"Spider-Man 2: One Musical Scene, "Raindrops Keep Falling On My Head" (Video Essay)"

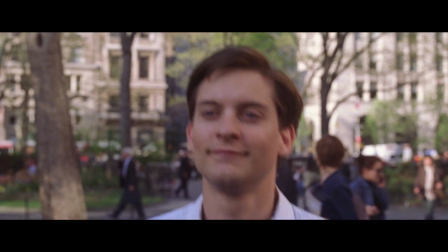We need to see how much happier he is so that we can struggle even more with the idea that
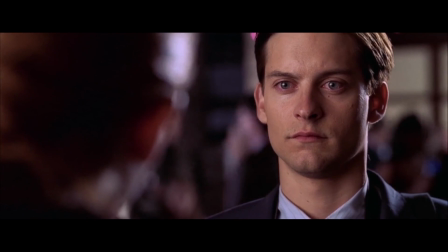it's selfish to leave Spider-Man behind so he can focus on his own personal life.
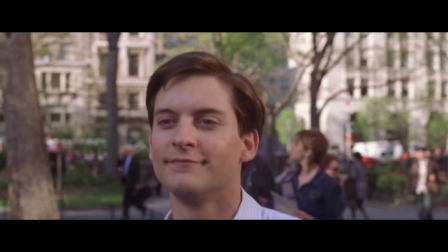And to finally get to the scene itself, it's just hilarious.
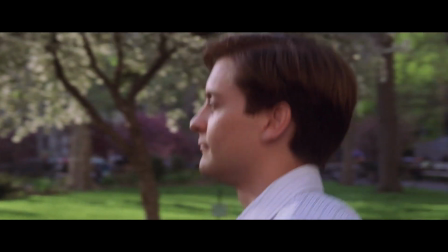Like, in order to demonstrate Peter being happy, Sam Raimi just has Toby walking like an absolute dork in public because the character is just that happy.
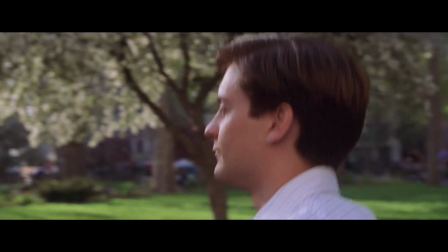I also love how he's just walking in a completely plain field, and for some reason he just trips.
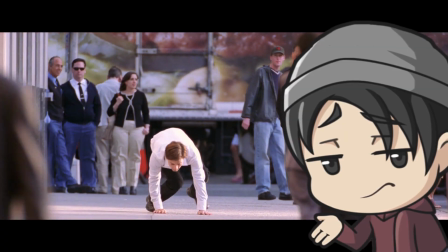Like, there was literally nothing for him to trip on, but Peter's luck is just that awful.
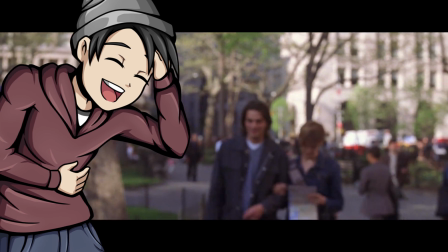And the continuity errors are also just hilarious. Like, Sam Raimi is really just having the time of his life here.
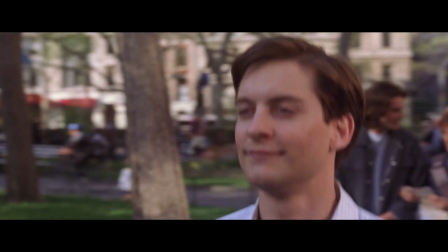Peter trips here in this park with lively scenery in the background,
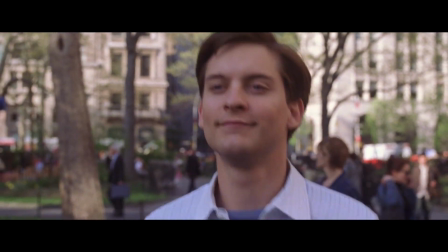this couple walking behind him, and when it cuts to the next scene, it's like he's in an entirely new area.
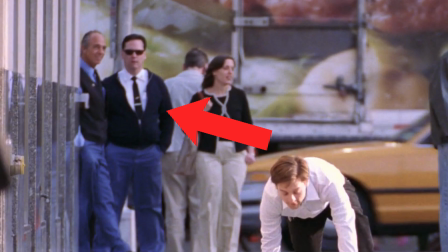Like, now there's a truck behind him, not to mention all the extras are just staring at Toby and laughing at him.
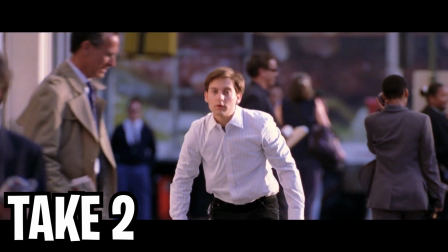It's just hilarious. And as he's getting up, we get two separate cuts of him trying to get up for some reason.
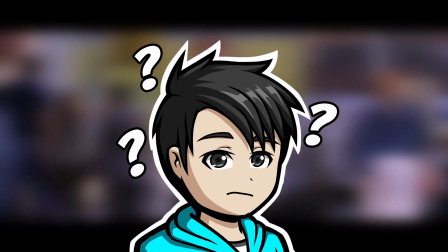I honestly have no idea why that's in there other than the fact that it's just hilarious and it makes Peter look like 10 times more of a dork.
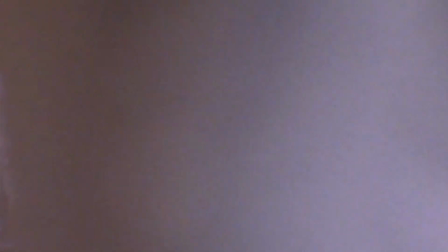As he keeps walking away, I love that the pedestrians just keep staring at this random guy walking in the street.
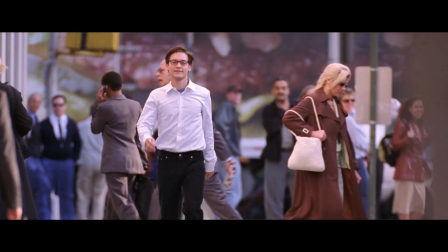Like, they're not even trying to hide the fact that they're just staring at him. And it's all of the extras in the background too.
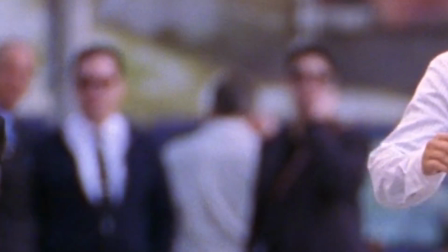It's just so funny.
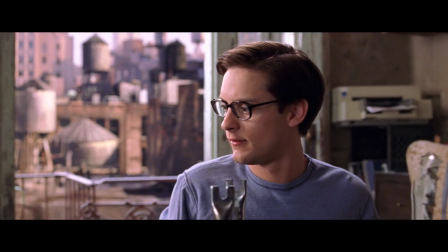Then we get some other really endearing stuff, like Peter tightening some bolts on his bike wheel just for it to fall off the balcony and make his neighbor angry.
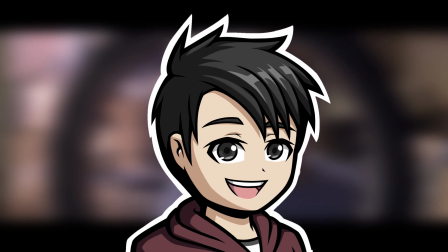It's just so charming seeing how regular of a person he is. That, coupled with the music, it just feels so wholesome.
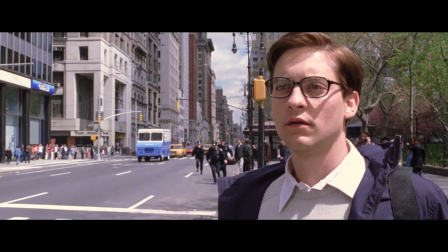I also like that we see Peter actively avoiding crimes happening in the city. It's visually shown as Peter looks at the police chasing something,
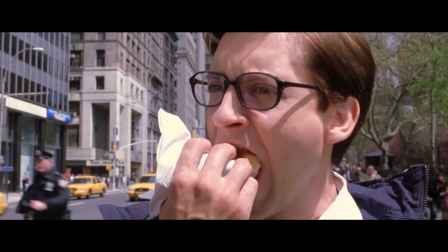and he just decides to take a gigantic bite of a hot dog just to show how little he cares at this point.
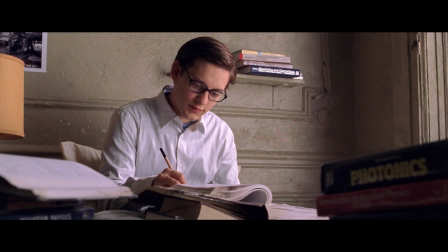He gets to finally focus on his grades, participate in class, and impress his professor.
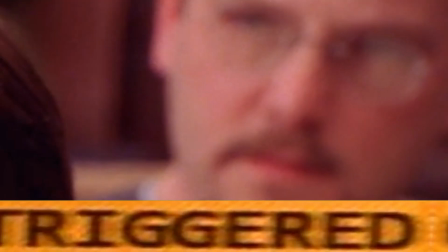0.23 electron volts.
Man, that guy did not like that Peter said that for some reason.
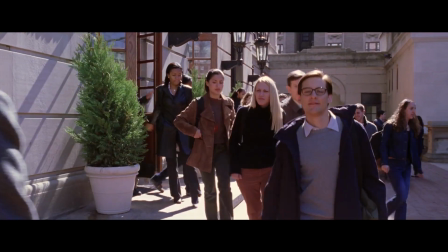And my favorite part of this scene, as Peter walks out of class, he gets congratulated by Professor Connors,
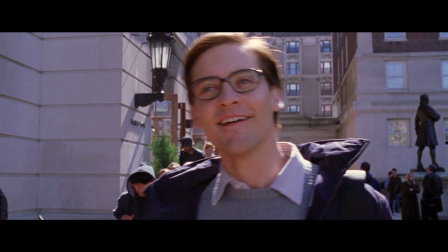and we just get this freeze frame of Peter looking like an absolute dork.
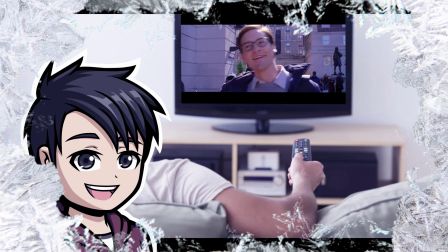I think the first time I watched it, I thought my DVR froze or something, and as I rewatched it when I got older, I think I was just confused.
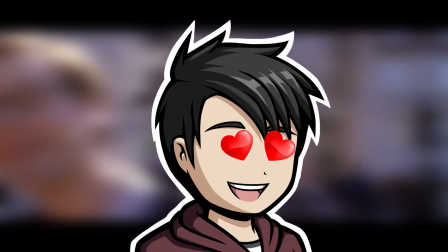But I love it so much now, it's so campy and silly.
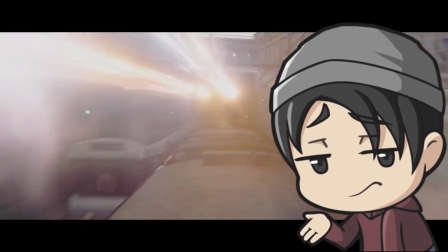We seriously don't get scenes like this in today's movie industry, and it's kinda saddening.
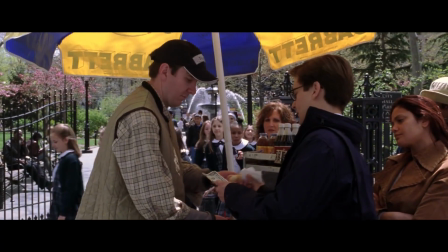This scene shows me so much of the director's personality, and it's hard getting that nowadays.
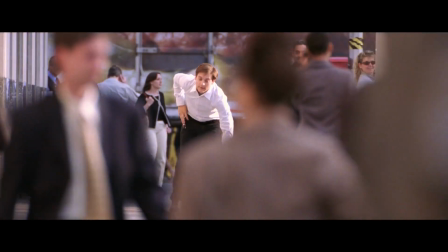I love this sequence so much. It's actually the scene I revisit the most in Spider-Man 2.
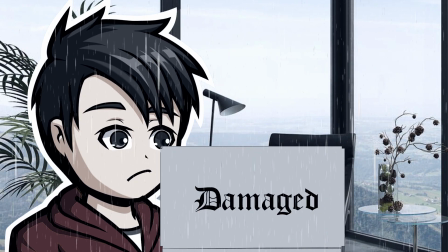Every now and then when I'm feeling a little down, I go on YouTube to Google this scene.
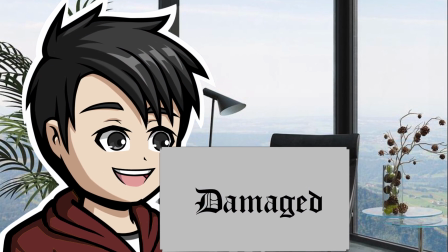Watching this scene makes me feel just a lot less alone with whatever stress or problems I'm dealing with.
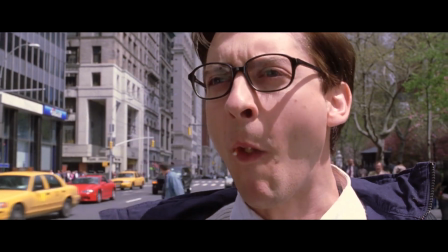It kinda reminds me to not take things so seriously, and when something doesn't work out, you can kinda spin it in a comical way.
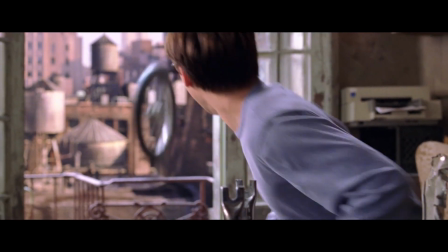Like, wow, I just dropped a freaking bicycle tire on my neighbor's car, like, how could things get any worse?
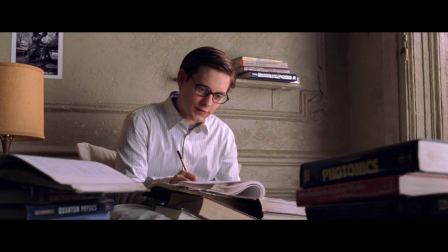I don't know, you can just kinda laugh at your own problems sometimes and you'll feel better. The whole sequence is just so warm, as Peter's all dressed up nicely,
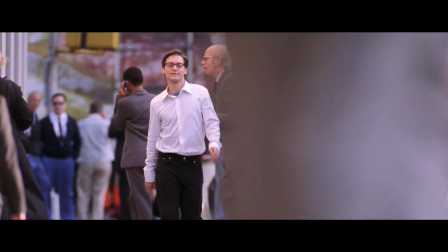the scenes are all shot in the middle of the day, it's lit very brightly, and everything feels so cozy and warm.
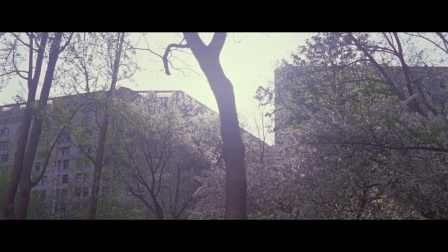Sam Raimi really found the perfect song to accompany this. Raindrops Keep Falling on My Head immediately elicits a warm feeling after a slew of troubles.
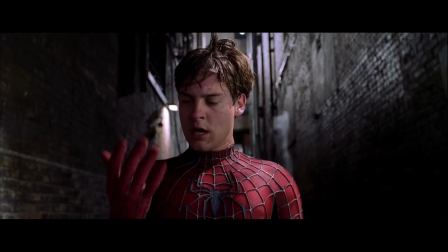It fits perfectly with the movie as raindrops figuratively keep falling on Peter, but it won't be long until happiness arrives for him.
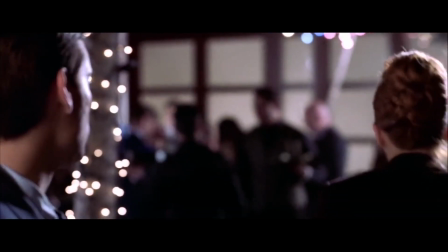It's about not letting the blues consume you, it's just a reminder to keep going.
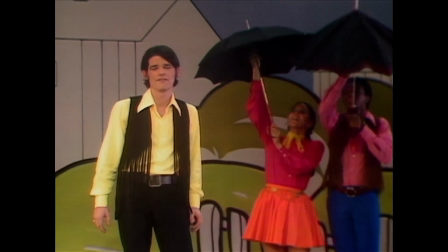It's such a happy and endearing song that talks about a lot of sad things, which is basically what Spider-Man 2 is in a nutshell.
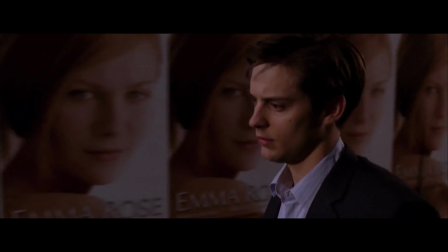A movie that has a lot of sad things happening, but is portrayed in a light that can still be seen as fun.
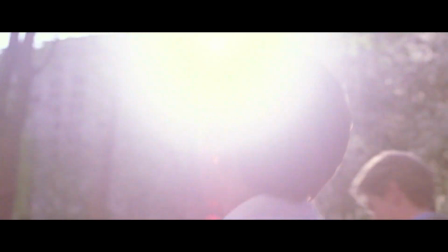In conclusion, the Raindrops Keep Falling on My Head scene is one of my favorite scenes in any superhero movie, to be honest.